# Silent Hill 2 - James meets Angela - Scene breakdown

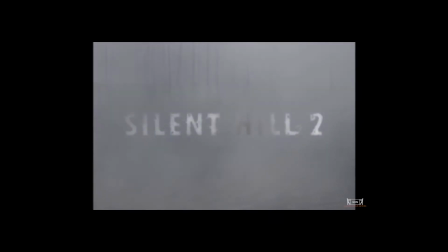Hi, my name is Elias Noel, and today we're reading between the frames with a scene from Silent Hill 2.
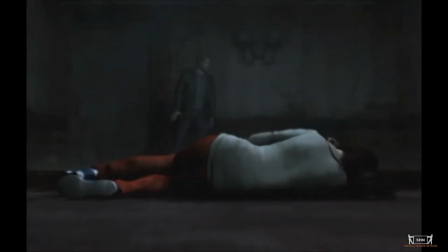Our establishing shot here is a medium wide with Angela facing away from us in the foreground and James far in the background. Notice how James is small and out of focus while Angela is large and faceless. The shot immediately establishes James as insignificant and Angela as both vulnerable but also hiding something.
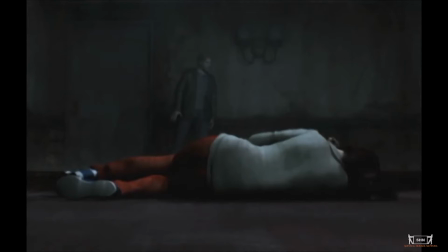It's also super important to note that both characters' faces are obstructed or obscured in this shot. James is blurred and Angela is turned away. So let's make a note of how many times we actually see the characters' faces directly.
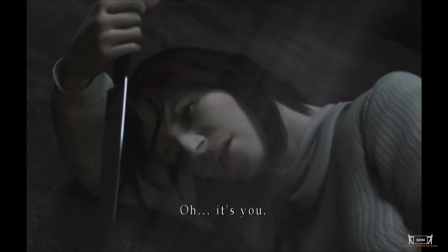Next shot is a close-up of Angela. We see her face for the first time and what she's hiding. Her knife, a symbol of her suicidal thoughts. Cut to a two-part master shot.
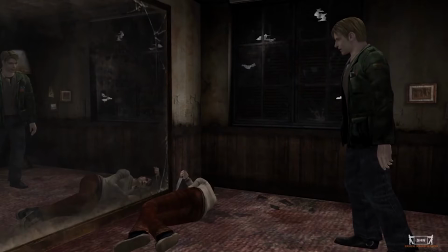Here it's revealed that we were lied to in the first shot. The James we saw was actually a reflection in the mirror. This combined with Angela hiding the knife and the obscured faces means we've just visually established that this is a scene about deception and reflection.
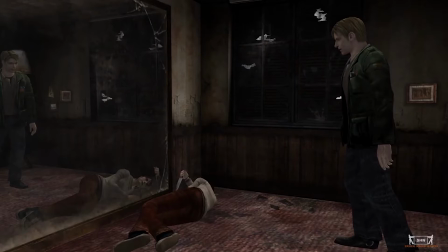In regards to the composition, notice how both characters are facing away from each other. James's face is only visible in the reflection of the mirror. He's talking to Angela and us through his reflection. It's not the real James. By having both characters face the mirror, the visuals illustrate that the two characters are reflections of each other.
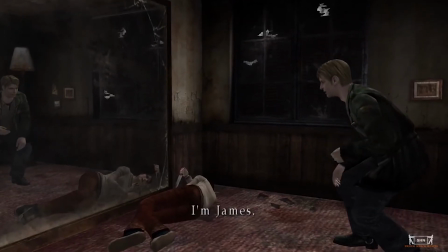Now, the camera tracks right, focusing our attention on James and Angela's reflection.
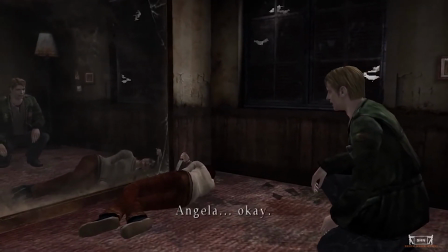They're communicating through the mirror indirectly, which lessens the impact of what they're saying to each other.
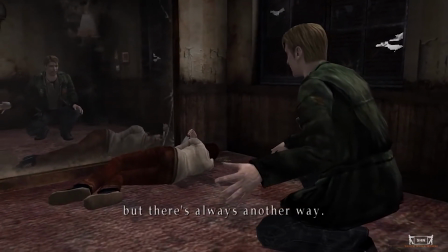James seems to be saying the right things to Angela, but it's not really him saying it directly.
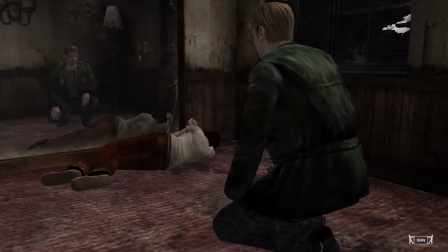It's his reflection. This gives a sense of falsehood to the claim that there's always another way.
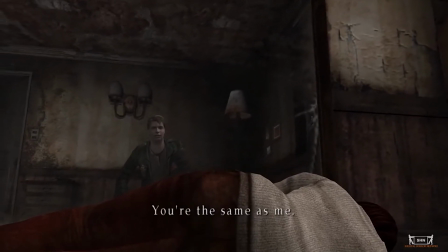Cut into a medium of Angela, which also serves as a wide for James. This is a super sophisticated shot because we get 2 for 1.
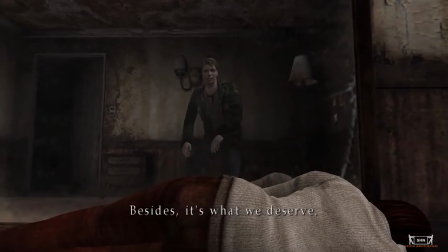The largest element in frame is Angela's rear end, with James right above it. If these were actors, I'd be looking at his eyeline because there's a bit of sexual implication here.
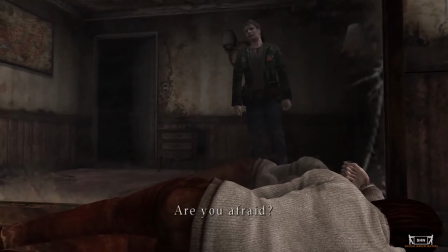As the camera moves right and Angela calls out James for being suicidal, he immediately denies it.
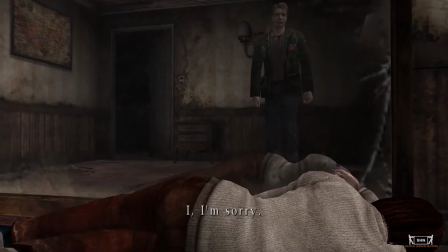Again, this is his reflection, so his words ring as false.
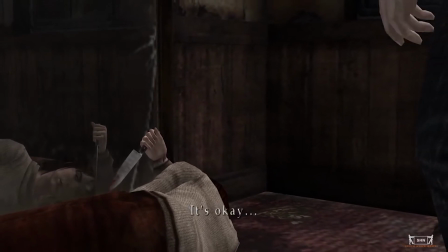Also note, we have yet to see James's actual face directly, and we've only seen Angela's once.
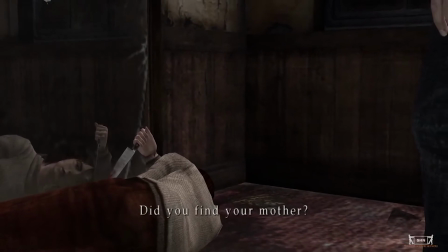Next is an awkward two-shot that subtly gives us Angela's reflection.
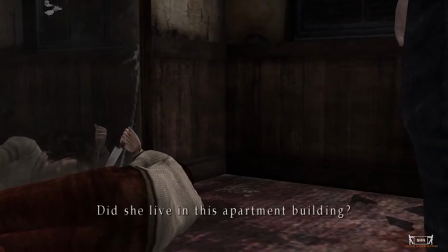Note how she's becoming increasingly vulnerable in these shots, and James is increasingly obscured with only his leg in frame.
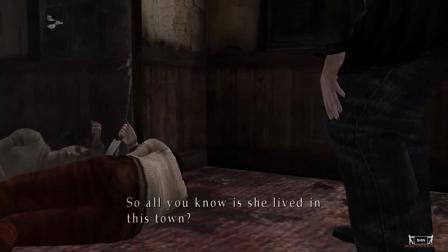The dialogue here is irrelevant. Both characters are talking to each other, but communicating very little, so we don't see much of them.
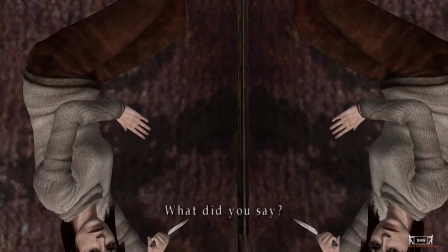We cut to my favorite shot in the scene, an overhead of Angela and her reflection.
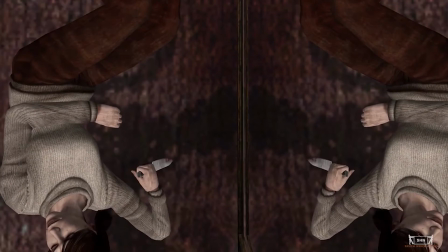This is the second time we see her face, both of which reveal her darker personality. There are 2 Angelas in this shot, illustrating her dual personalities, one artifice and one true. The composition looks both like that of a Rorschach painting, but also strangely like female reproductive organs.
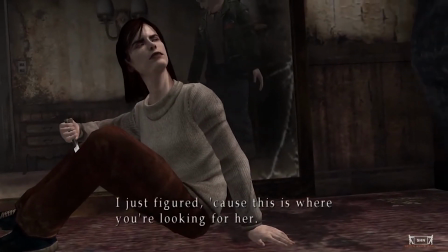Cut to a medium of Angela. This is the first face-to-face interaction between the 2 characters, and we only see Angela's face.
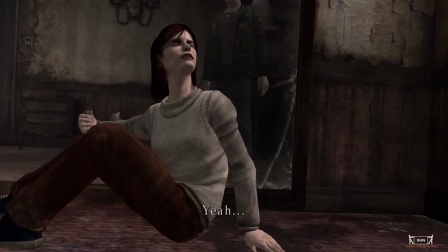We're left to having to use James's reflection for his reaction.
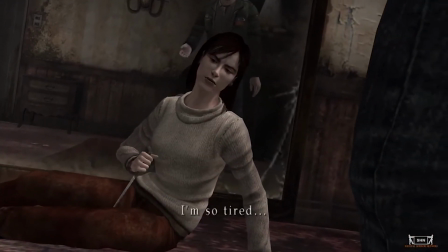Also, the camera movement here spins towards Angela, illustrating her mental instability.
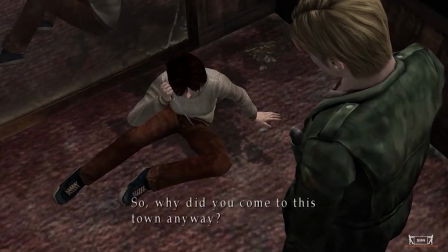As we shift to the overhead shot, Angela begins to regress, but James's face is still obscured.
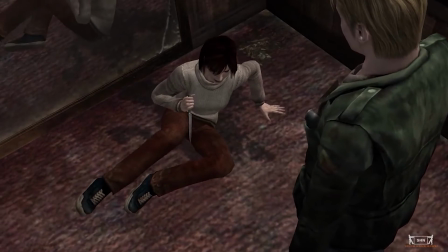Whether we know it or not, the scene is evoking untrustworthiness in James. The power dynamic has also shifted.
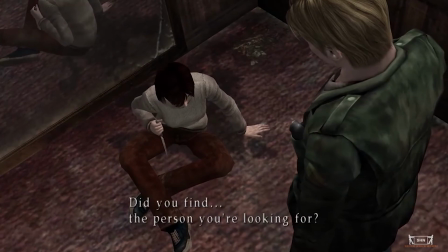James is far larger in shot, and Angela is made more insignificant by the overhead camera.
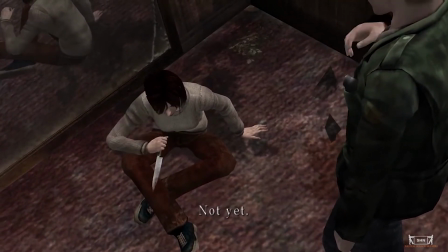Also, although both characters are facing each other, they're not actually looking at each other.
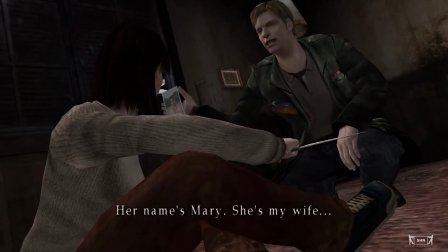Finally, we get a direct shot of James's face. Almost 3 minutes into the scene.
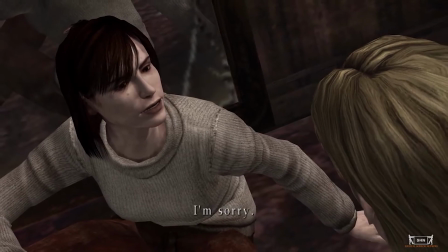Only 6 seconds with James, and we're back to a close-up with Angela. Note, the spinning camera is moving back towards James.
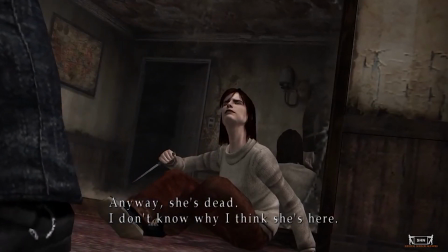As we move to the next shot, Angela is even more like a child, looking up at James, who's barely in frame.
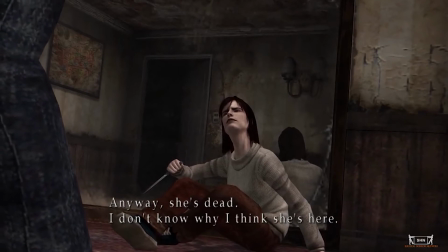James's movement tells a lot.
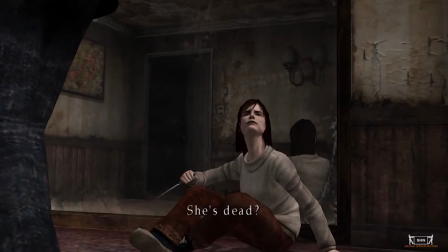He turns away from Angela when explaining what happened to Mary, and his face is neither visible to us on screen, nor in the mirror, nor to Angela.
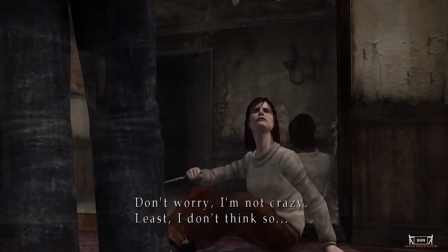So by the time that we get this line, Well, don't worry.
I'm not crazy.
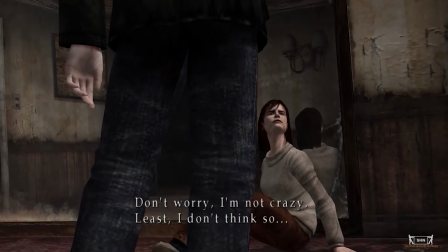At least I don't think so. we don't buy it.